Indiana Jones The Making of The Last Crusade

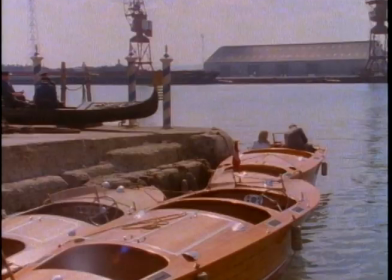[12:26]
They're very wet, and I'm jumping from wet shoes onto a wet boat, and it was tricky.
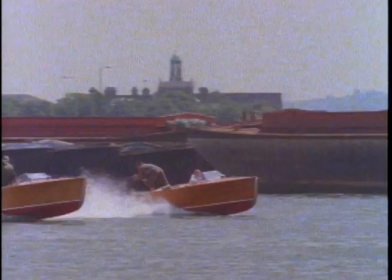[12:37]
I was driving this boat, and I had never driven one of these boats before.
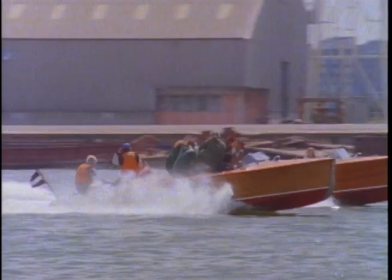[12:42]
And the whole thing was just move into the scene, get out of the scene, let them do the fight. And I kept banging into the walls. And they were going, it's fine, it's fine, but just come back into the scene now and go out of the scene.
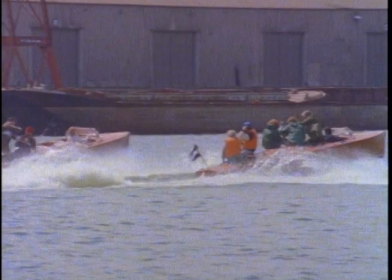[12:52]
And it was just chaotic. Chaotic, but they knew exactly what they were doing. It was just mad for me.
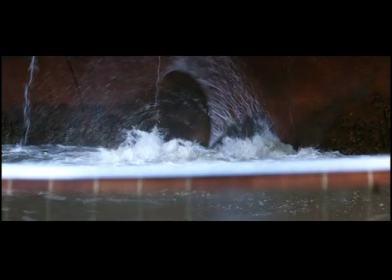[12:58]
And it was a very physical scene as well, with Harrison fighting on the boat and everything.
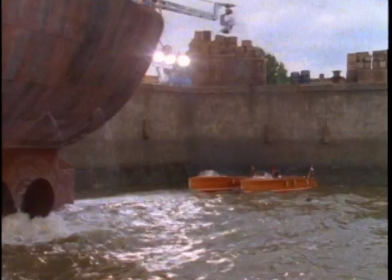I hate shooting in the water, even in tanks. Well, we were on the back line of Elstree in the little pond there.
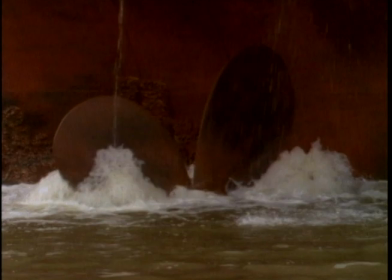[13:15]
I guess they call it the Studio Lake. Not quite a lake, it's much smaller than that. Elias Scott and George Gibb had built this tremendous propeller on the back of part of a ship.
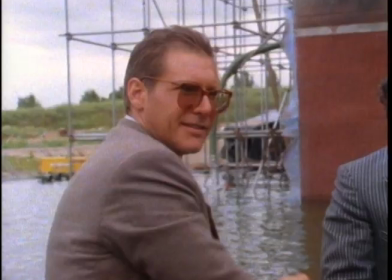[13:24]
And the thing moved around, and it was made of metal, so it was not safe to be anywhere near it, and we weren't. And we did use stunt doubles for certain scenes. That part where the propeller was in that tank was about 15 feet deep, but the rest of the tank was only about four feet deep.
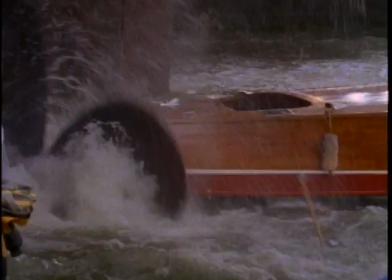[13:38]
So we had the boat that was rigged onto a long track,
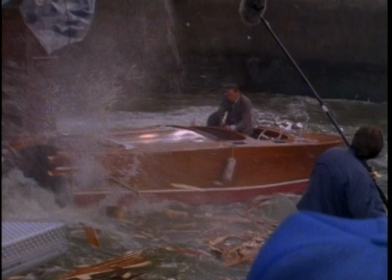[13:41]
and we had a big winch that pulled the boat along slowly into the propeller, and as the propeller chopped up the boat,
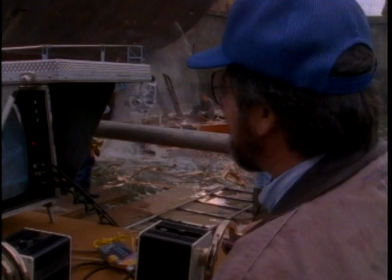[13:48]
we had explosives in the back of the boat just to enhance it and make it look a bit more interesting.
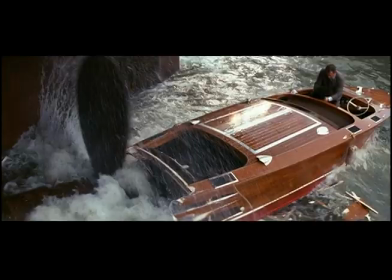[13:53]
We made the back of the Criss Craft inboard motorboats a little bit longer so the
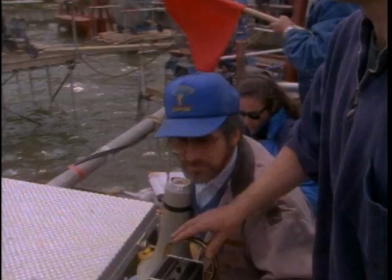[13:57]
prop could have a lot of boat to eat up and not put the actors in harm's way,
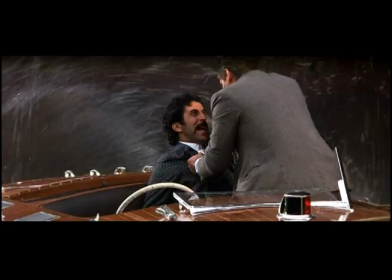[14:02]
and by shooting with a very long lens, I think they chopped with a 250-millimeter focal length lens.
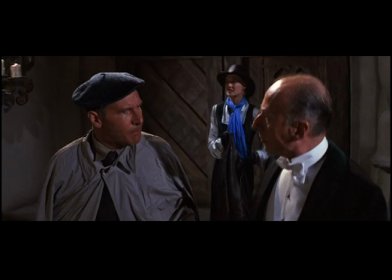[14:08]
It made you think that the actors were closer to the props than they actually were.
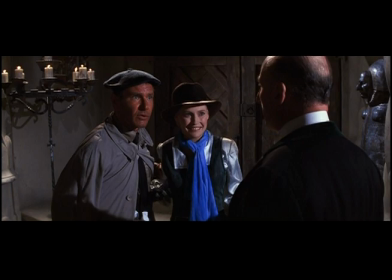[14:13] Now, battle off and tell Baron Brunewald that Lord Clarence MacDonald and his lovely assistant are here to view the tapestries.
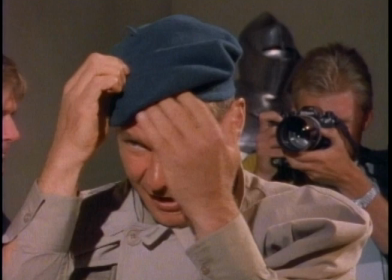[14:21] Yeah, yeah, yeah, that's good. That's very Scottish. He's very Scottish? Yeah, very Scottish.
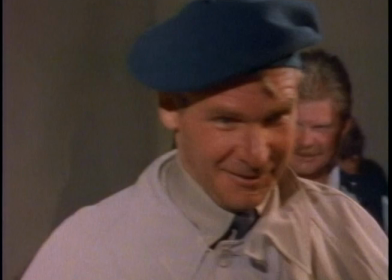[14:26] Expert on Scottishness here now. Today's expert on Scottishness. I had a Scottish terrier that looked like that.
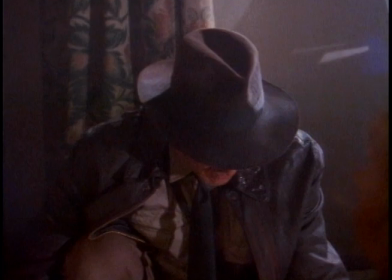[14:32] That's what I know about Scott. And after.
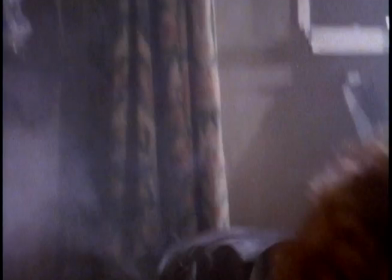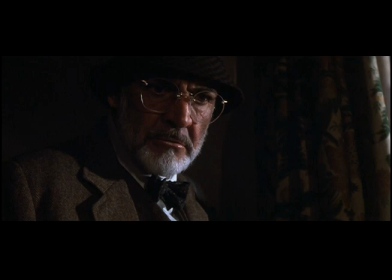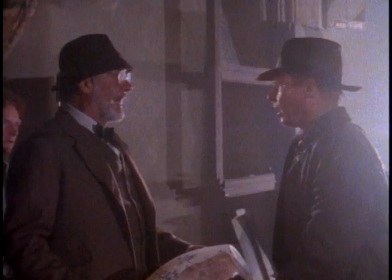[14:52] Junior? Yes, sir. I dare you, Junior.
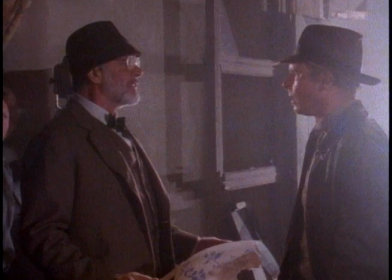[14:58]
Well, Sean, at first, he resisted the idea of playing my father. He's only 12 years older than I. And also felt that the character was too thinly drawn.
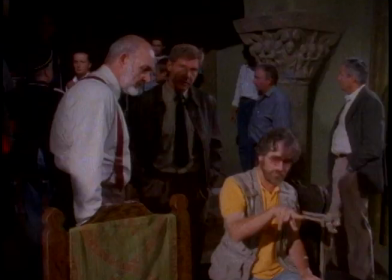[15:08]
And he's a great student of history, Sean is.
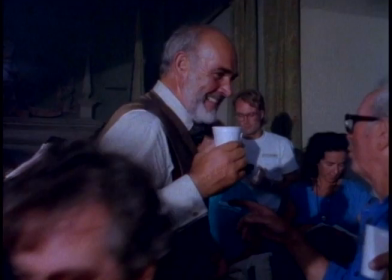[15:12]
So I think he brought a lot of ideas to George and Stephen, which were incorporated into his character.
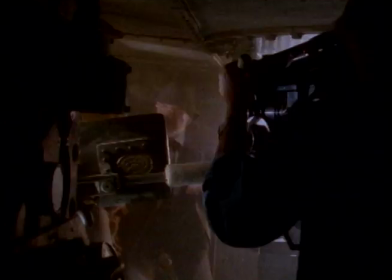[15:18]
He is less Yoda-like than originally thought of, and quite the match for his son in many ways,
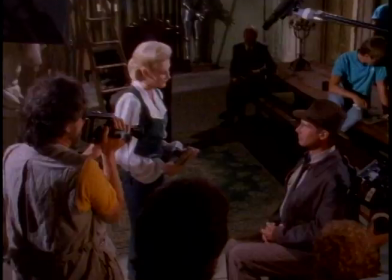[15:25]
including the fact that the central heroine has had a physical relationship with him before she ever meets me.
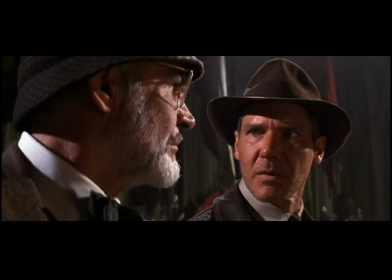[15:32] How did you know she was a Nazi? She talks in the sleep.
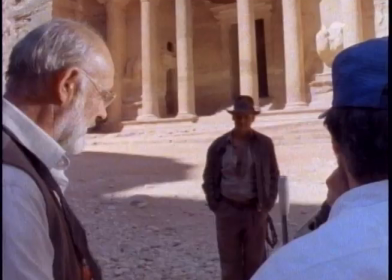[15:40]
Sean made major contributions to his character and to kind of the story throughout the whole production. Sean would come over to George and I and say, Look, anything Indy does in this story, in the context of this story, I have done better.
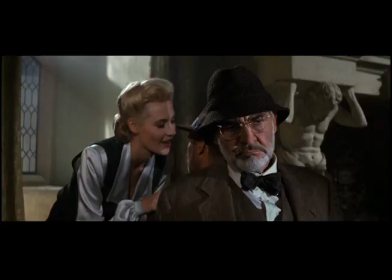[15:54]
But we were able to twist it into something funny and make it all kind of humorous rather than serious.
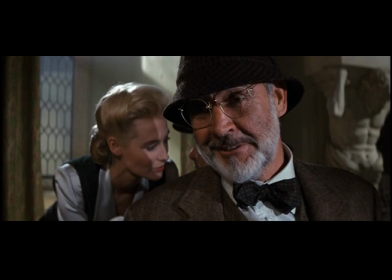[15:59] I can't forget how wonderful it was. Thank you. It was rather wonderful.
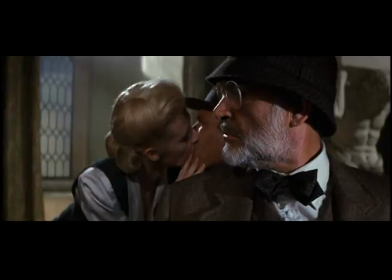[16:07]
One wanted to make not a very harmonious relationship to begin. When we discussed it, like sleeping with the same woman was a bit of anathema for George. But he eventually came round to it because it was, it's possible and funny.
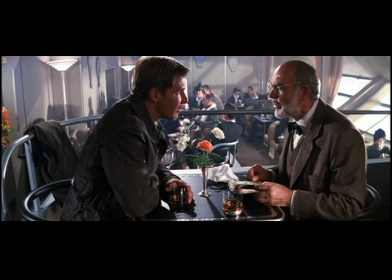[16:23] What you taught me was...
We had dialogue, like sitting down for the first time. Harrison said, well, you know, you never took any notice of me when I was a kid.
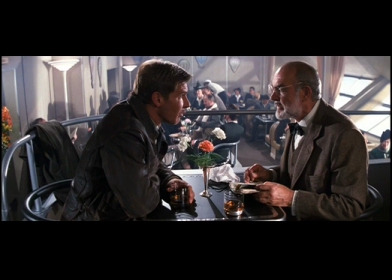[16:31] We've hardly spoken for 20 years.